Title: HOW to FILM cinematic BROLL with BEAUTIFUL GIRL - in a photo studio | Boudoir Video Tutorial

I told her to grab the camera, do a few steps back and push me away and it turned out great.
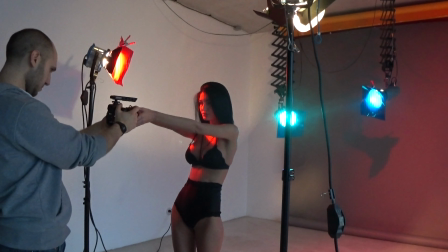[4:55]
It feels she's holding you.
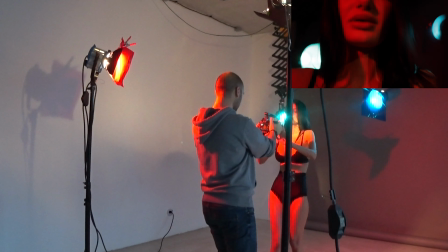The next scene was the bra take-off. Here was very tricky and we reshooted it many times. I filmed it in two parts. First one is how she is unbuttoning
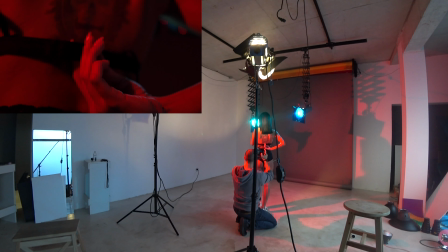And the second is how she turns and covers the lens. I wanted to do the black screen transition again. When you don't know which transition to do, just do a black screen transition. It always works. Just don't do it all the time.
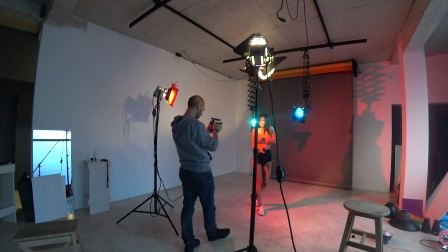Now the difficulty here was when she was turning not to show too much boobies. Believe me, when they are big it is hard to show less, it's easier to show more.
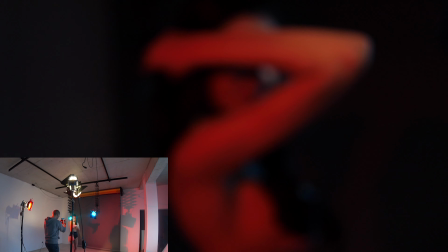I already shot everything that I planned so decided to experiment and take a few more macro shots of her mouth, eyes, hands.
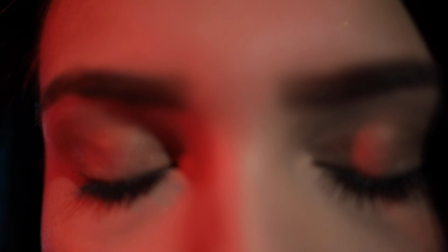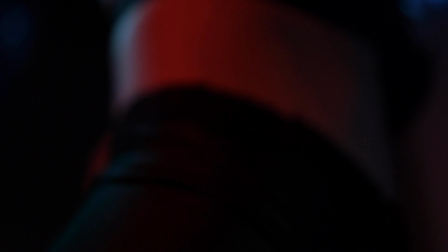It's always better to shoot more and not use the footage then to shoot less and not to have the footage. While experimenting we did one of the sexiest shots.
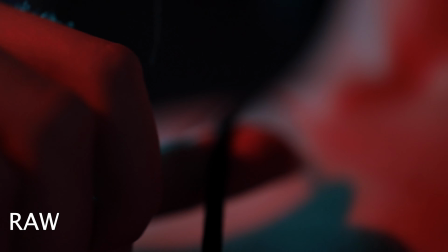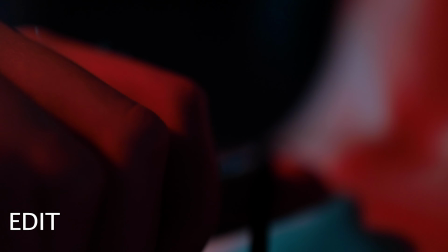It is very important to work with the model and to experiment. Sometimes the best shots are coming from experimenting.
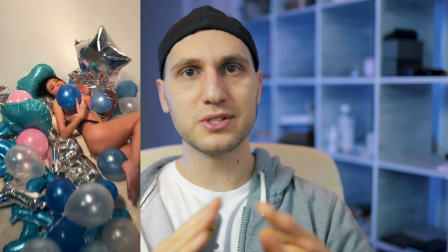[6:45]
Next we did some photos with the balloons and it was time to finish. The whole scene was already set up so I used the moment and took several takes. I didn't do a perfect job here. I regret not spending a bit more time and shooting it better.
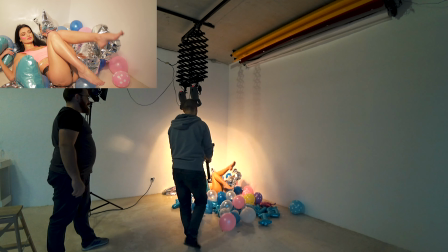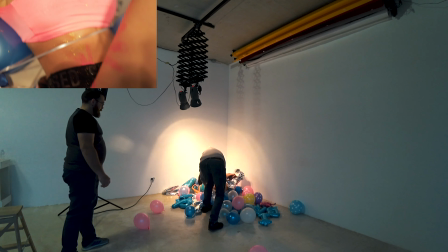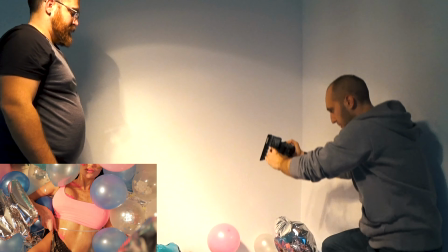To finish the video I needed two more shots. One transition of the last scene and an outro.
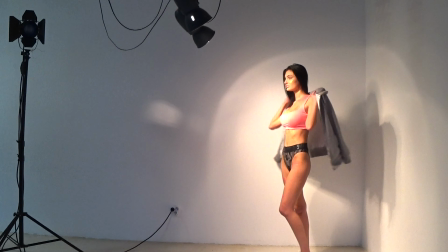[7:22]
To make the transition I gave her my hoodie so she has something to play with. It always looks better when you have some probe and something is happening for
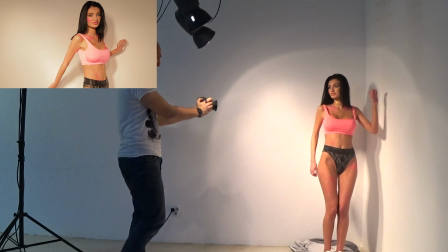the closing shot i really didn't know what to be and what to do so we recorded it several times as you can see i forgot to turn off the auto white balance what i usually do and i did in the beginning of that shoot is to set up the light balance with a gray card this one is wasto light by manfrotto i'm really happy with it it looks like that the idea is very simple you take one picture with the gray card and with that picture you set up the white balance on the camera. I did it but I forgot to switch the settings from auto white balance to manual. Unfortunately that is a mistake which I do very very often and I have to start checking the settings better. So shooting in an empty studio is hard but still you can produce some awesome stuff. Now let's move on to the sound design. In general sound design is very time-consuming and I didn't want to waste too much time with that video so I just put the sound design on the most important moments the one which will enhance the video now